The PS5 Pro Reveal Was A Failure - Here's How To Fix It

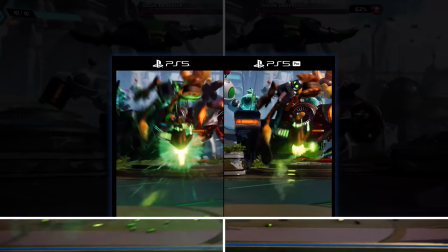[7:58]
You are selling a console based off of the
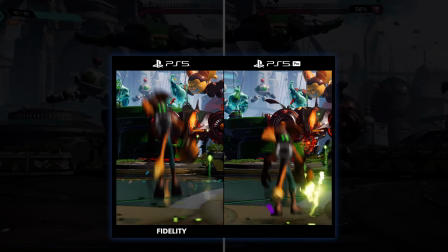[8:02]
minutia of upgrades that are going to be at a player's disposal,
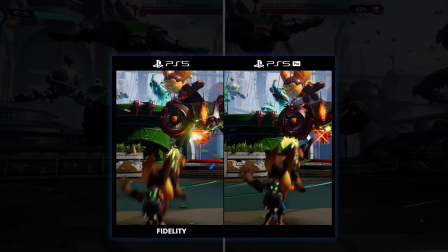[8:08]
and you are not giving them the appropriate time necessary to digest that information.
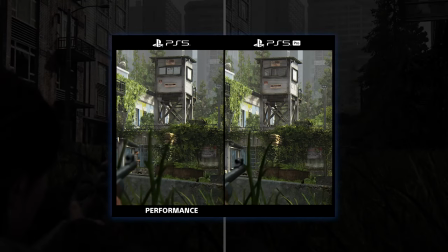[8:14]
Again, with Last of Us 2, you are trying to show off visual fidelity, and you are attempting to show, I believe, sharpness here,
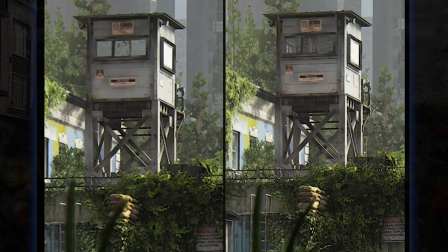[8:22]
which is mentioned several times, but I don't think that's quite the way you get people hyped about buying a $700 box.
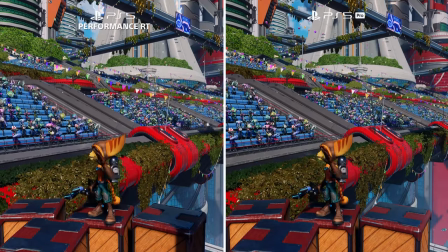[8:30]
Now, to give them some credit, later in this trailer,
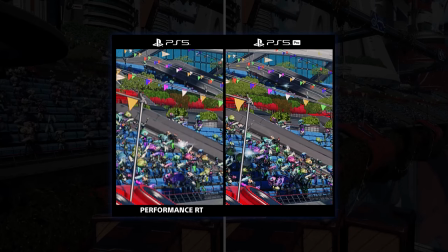[8:33]
I do think that they finally land on this shot of the crowd where you can really see a difference in how clear the crowds are,
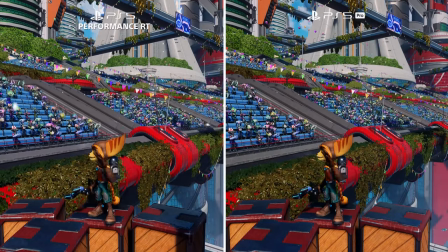[8:42]
but you can tell the difference in the wide shot.
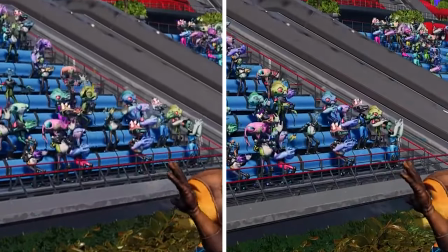[8:46]
If you were going to zoom in, I think you should just zoom in and get rid of the box, because a lot of people are watching this on their phone.
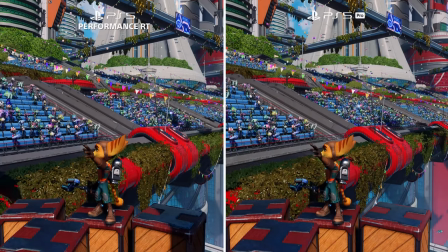[8:54]
You have now made the difference that you're trying to display even harder to discern.
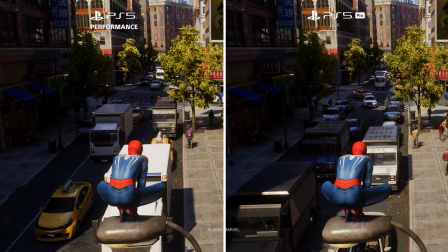[8:59]
And again, same notes for the Spider-Man 2 asset. I think this is a great example of how much clearer your image is going to look.
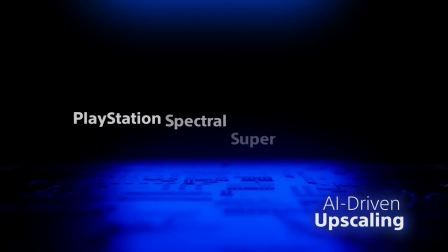[9:08]
Is that because of the PSSR technology, the PlayStation Spectral Super Resolution?
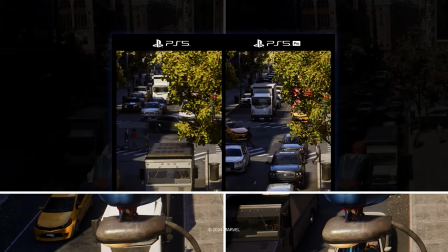[9:13]
Tell us more about what is happening in this shot and the details that we should be focusing on.
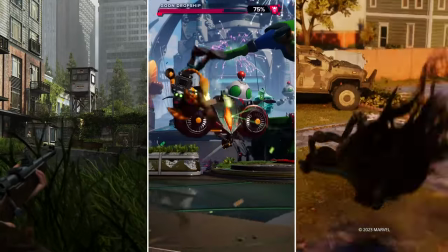[9:18]
And doing a montage of them all side by side doesn't do a single
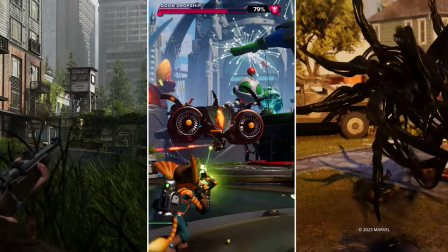[9:24]
thing because it's just gameplay of old games we've already played and beaten.
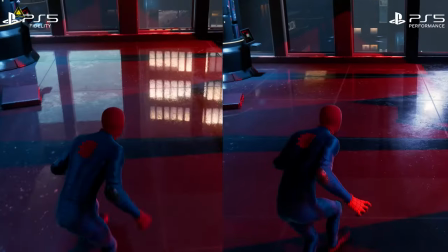[9:29]
If you're going to utilize old titles, you need to make it crystal clear that this is the technology we're showcasing.
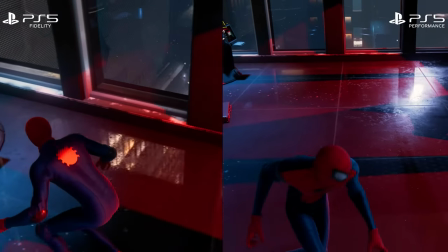[9:38]
We're utilizing these old games. Here's why this new technology is cool.
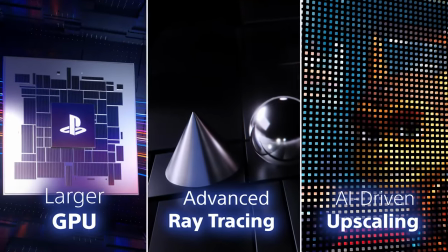[9:43]
And it fails to do that. And this was just a smaller note, but there's actually an error in the edit at 540.
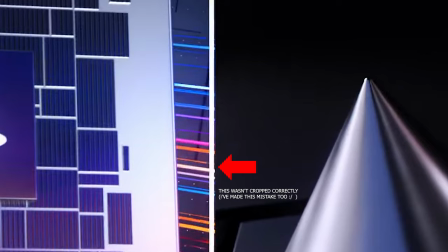[9:49]
I noticed that while watching it live, the footage is actually bleeding through from the left to the right clip.
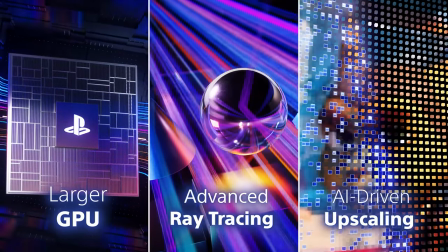[9:55]
That could have easily been fixed by just adjusting the crop or moving the asset on the left, like 3 pixels left.
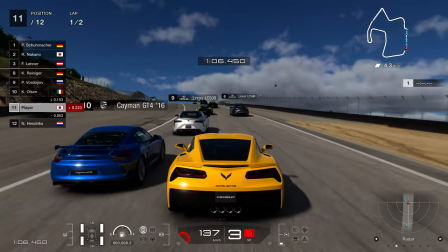[10:02]
Gran Turismo 7, the focus for this presentation was all about the ray tracing.
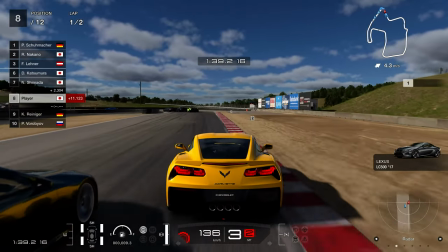[10:08]
You can kind of see it on the sides of the car, but this is one time where they should have slowed down the footage and they just didn't.
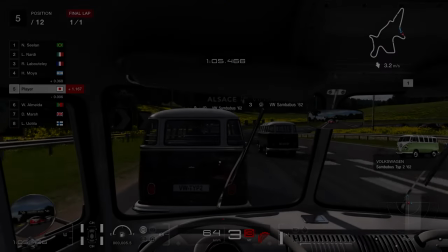[10:15]
So you can kind of pick it up on the sides of the cars. Are the mirrors utilizing ray tracing like they did in Forza?
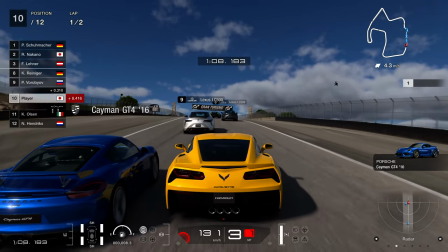[10:21]
This was a big technological point in the Forza Motorsport reveal for
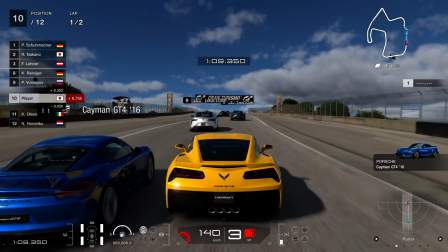[10:26]
the Xbox Series X. And while it's mentioned and showcased here,
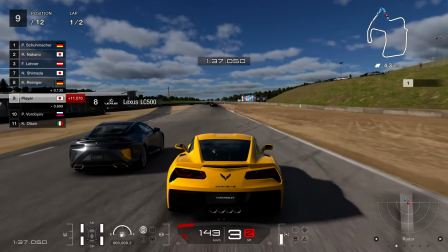[10:31]
Gran Turismo fans want to know about the nitty-gritty.
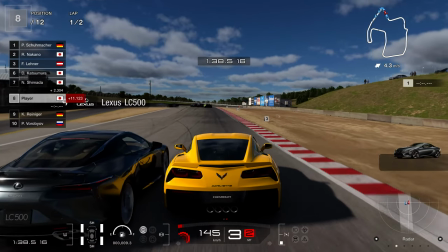[10:35]
In-game ray tracing was something that was sort of alluded to early on with Gran Turismo 7 marketing, and then they got quiet about it.
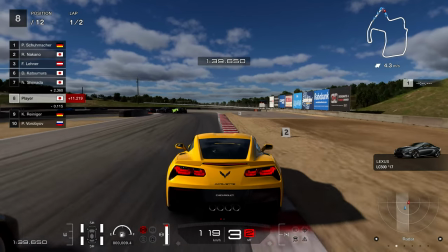[10:42]
So this is kind of a big deal.
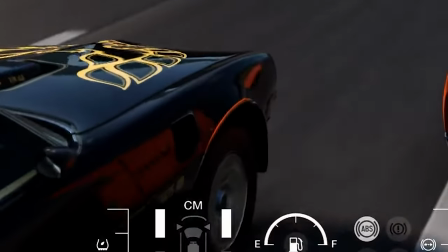[10:44]
This is fulfilling the promise of what Gran Turismo 7 was going to offer, and it just sort of feels like a footnote here.
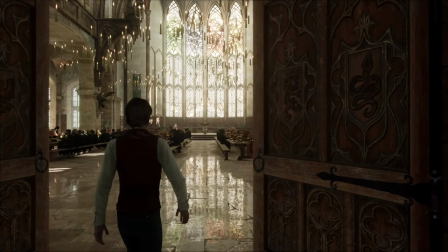[10:51]
One of the first games, however, that actually made me perk up and take notice was Hogwarts Legacy.
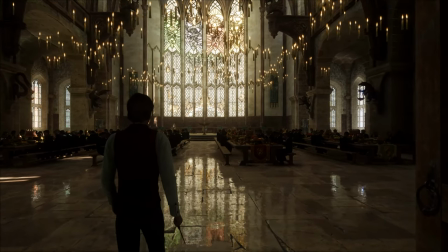[10:58]
You walk out into this dining room and there's this big, gorgeous painted glass reflection on the ground,
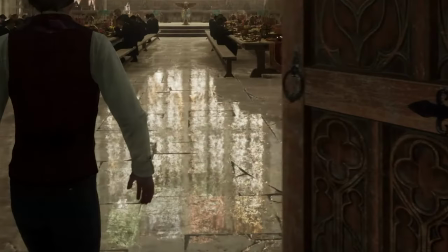[11:05]
and it's a fantastic example of a ray traced reflection to showcase.
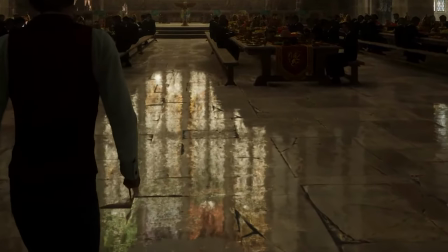[11:11]
Now pair that against what they showed at the beginning of the reveal with Star Wars.
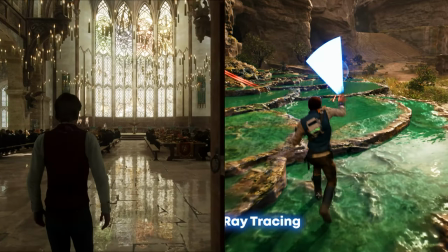[11:16]
What are you showing here? What ray tracing are we looking at?
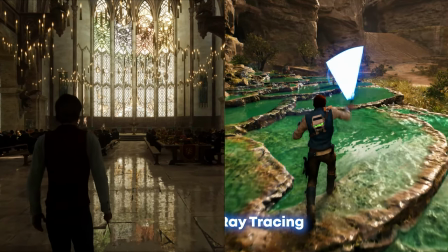[11:20]
You have to explain it, because I do this and I'm not seeing what ray tracing you're showing off here.
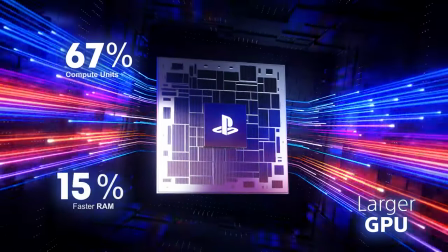[11:27]
Anyway, I do think that a lot of the technology that they're trying to showcase here is very compelling.
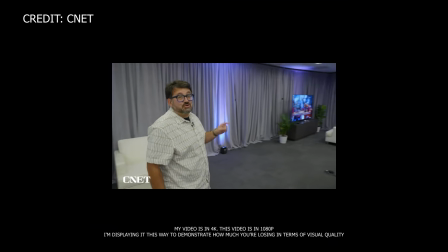[11:33]
And they gave it to CNET, who mastered their exclusive interview at 30 frames per second,
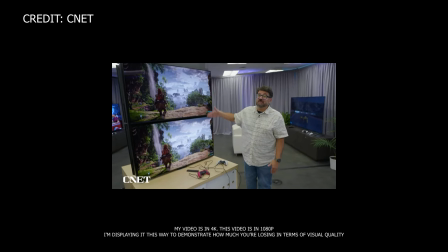[11:39]
meaning that we're not really able to discern anything from the footage that we're showing, especially when it comes to the fidelity of the games we're looking at.
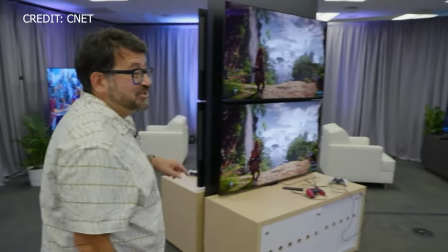[11:47]
Even if they had at least shot the on-camera portions at 60 frames per second,
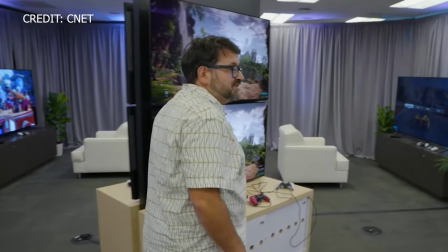[11:52]
we would have been able to look at the horizon shot that they showcased, for example, and be able to discern that,
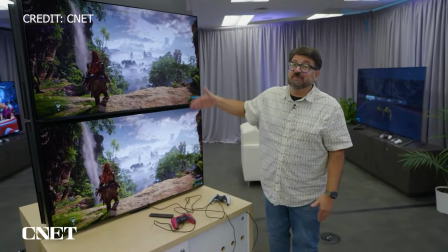[11:59]
oh, okay, wow, yeah, I can see that the top one's running at 30 and the bottom one's running at 60.
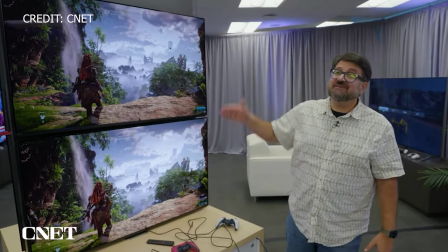[12:04]
That is a big visual upgrade.